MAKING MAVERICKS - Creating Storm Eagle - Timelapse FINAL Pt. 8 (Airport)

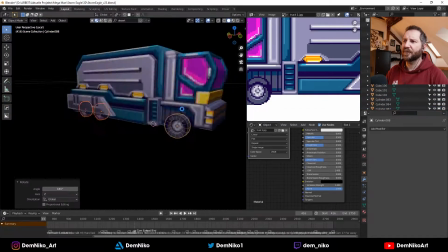I maybe added a little bit like some reflections to the model overall.
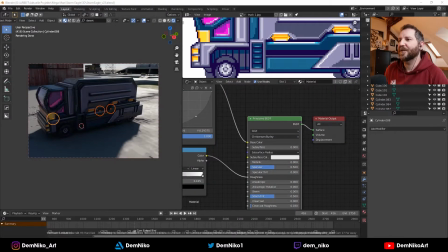But as you see, that was really cool to do, to have like a
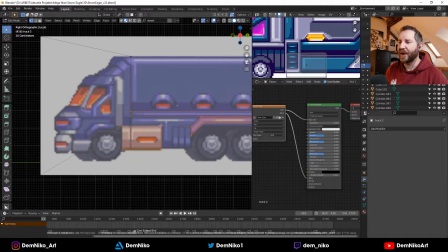proper sprite from the game in the scene without it sticking out too much out of the realistic approach.
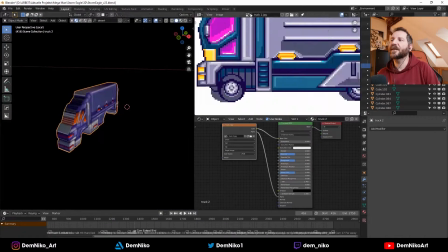So that was very cool. And there you see the second truck. I don't know.
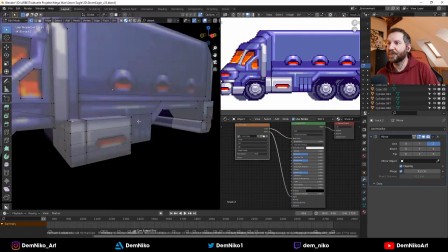I just found those on the internet. I hope I can use them. I'm pretty sure I can. just an homage.
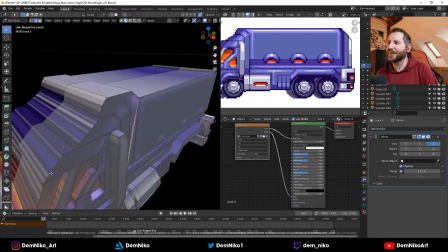So yeah, these were fun to do. So there you see.
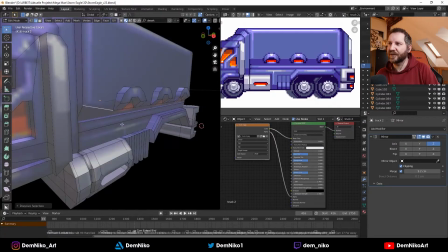I just modeled the truck originally after the original design.
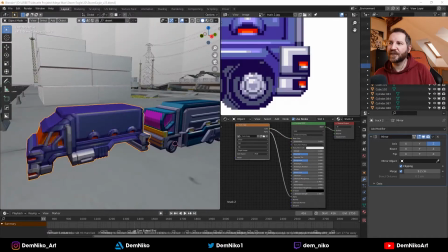Just played around with the textures here and there, but overall these are the original textures in the scene.
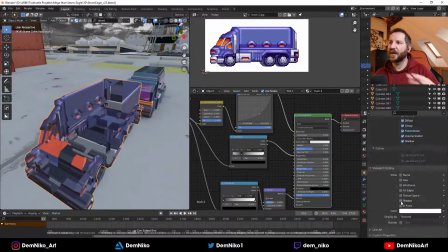Add the tires, and there you go. And then I also randomized the colors of the trucks and just
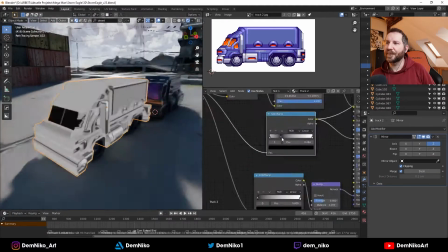copied them a few times to have them in the scene, to have more of them in the scene.
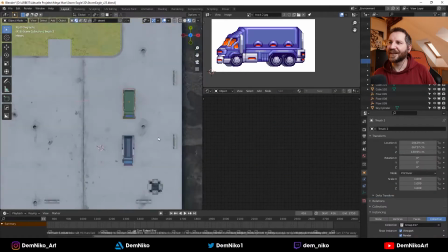Yeah, that's a randomization of the colors. So as you see, I copied them around and they are different colors.
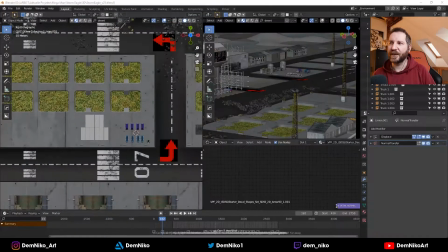And they are also just seen in the first few seconds with the camera pan around the scene.
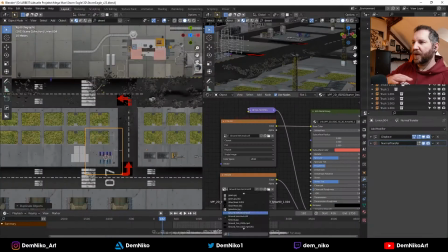Yeah, also added some markings, some ground markings for the parking spots, basically for the trucks.
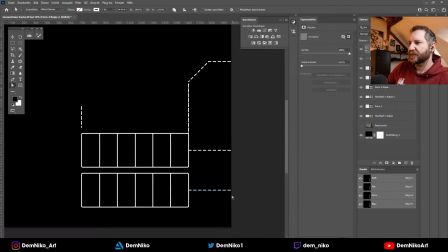More lines, some dashed lines.
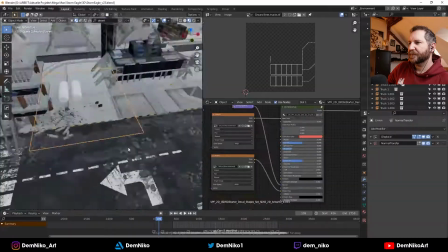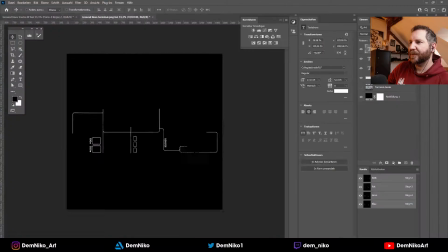Yeah, adding even more like some type to have something like zeros and ones.
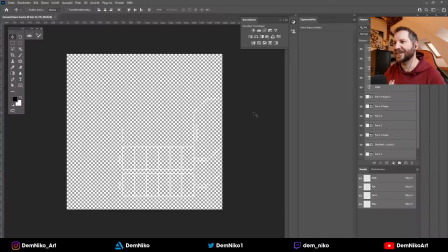I thought, hey, it's a robot city or a robot airport.
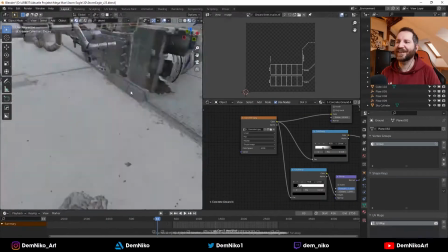How do they communicate? With ones and zeros, of course. So I just added them, added some markings on the ground with zeros and ones.
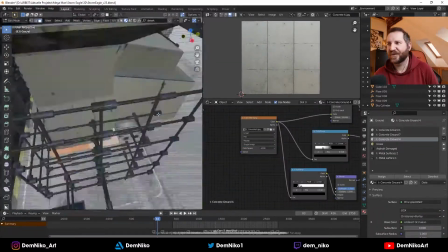I mean, of course, why not?
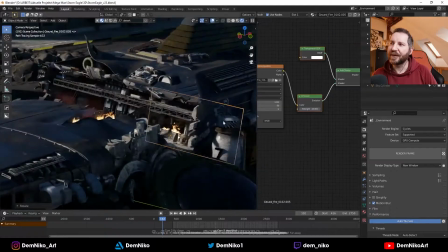Yeah, so we're almost at the end. Adding more fire to it.
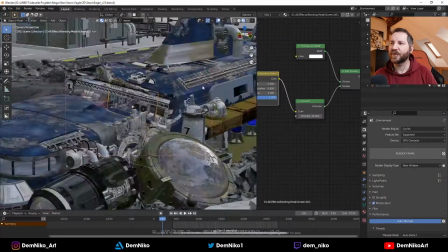Again, 2D fire elements inside the ship to make it more broken, to make it appear more broken.
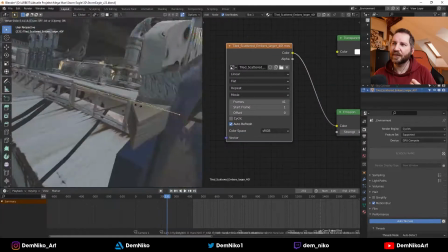And also some little like embers, some like glowing hot coal.
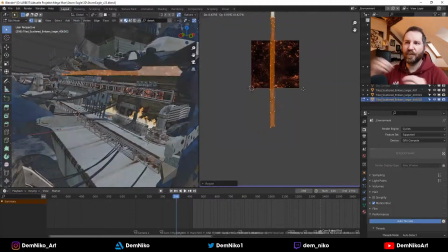I put it on those parts that are ripped apart, so that it actually looks like it's ripped apart,
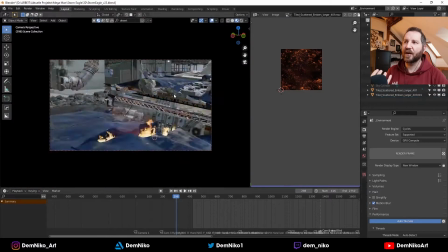and the pieces are still like glowing from fires and sparks.
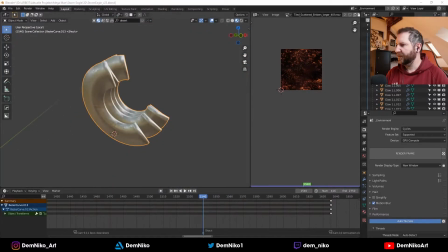So yeah, that was also cool to do. And yeah, the last things that I did was basically adding.
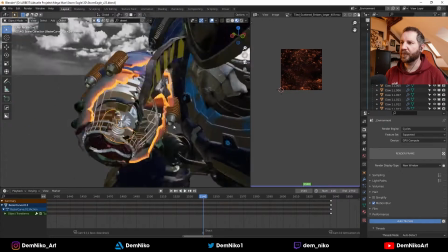Still going? Yeah, it's still going. Ah, left a little pause there.
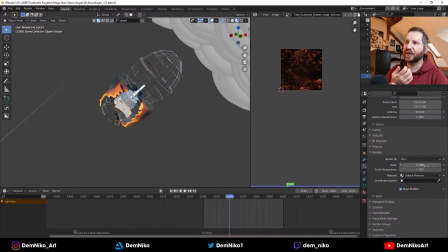Adding more things with this arm cannon to move, actually, and adding some sparks.
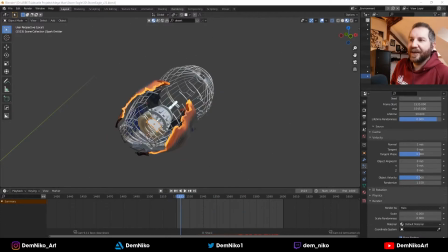So yeah, these are now my tries to add sparks to his can
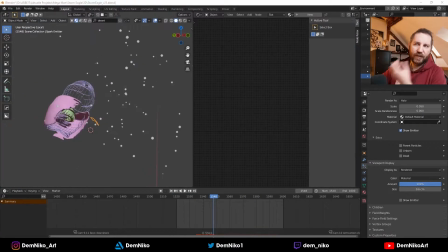when they are like flying into his face, and he's like, "Whoa, hey, what's that?"
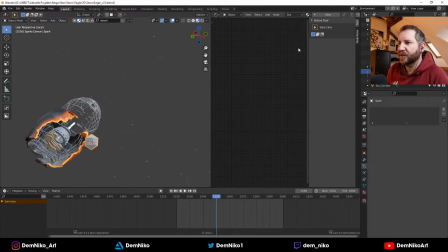First, I wanted to simulate those, but it didn't really work that well.
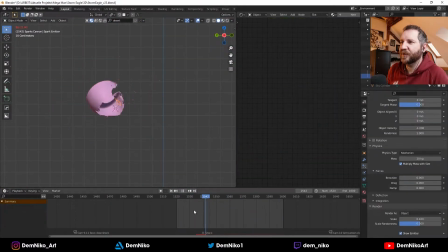Spoiler, in the end, I used also 2D spark effects that
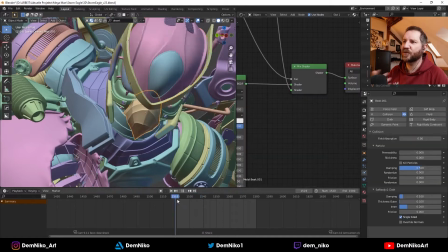I used for the spark, because there was just too much fiddling around, too much trying out.
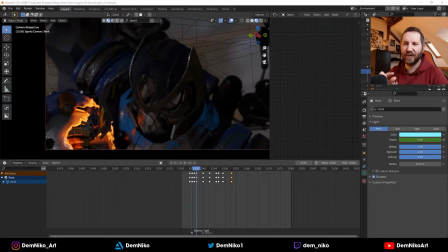Okay, how could they look good or not? I wanted a specific look for the sparks, and I couldn't really get it.
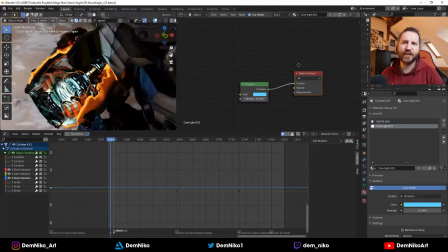So I thought, okay, let's just use 2D video of sparks and put it in there.
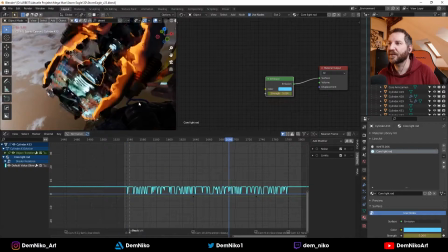And as you may be seeing, it worked pretty well. So yeah, so this is what I was doing.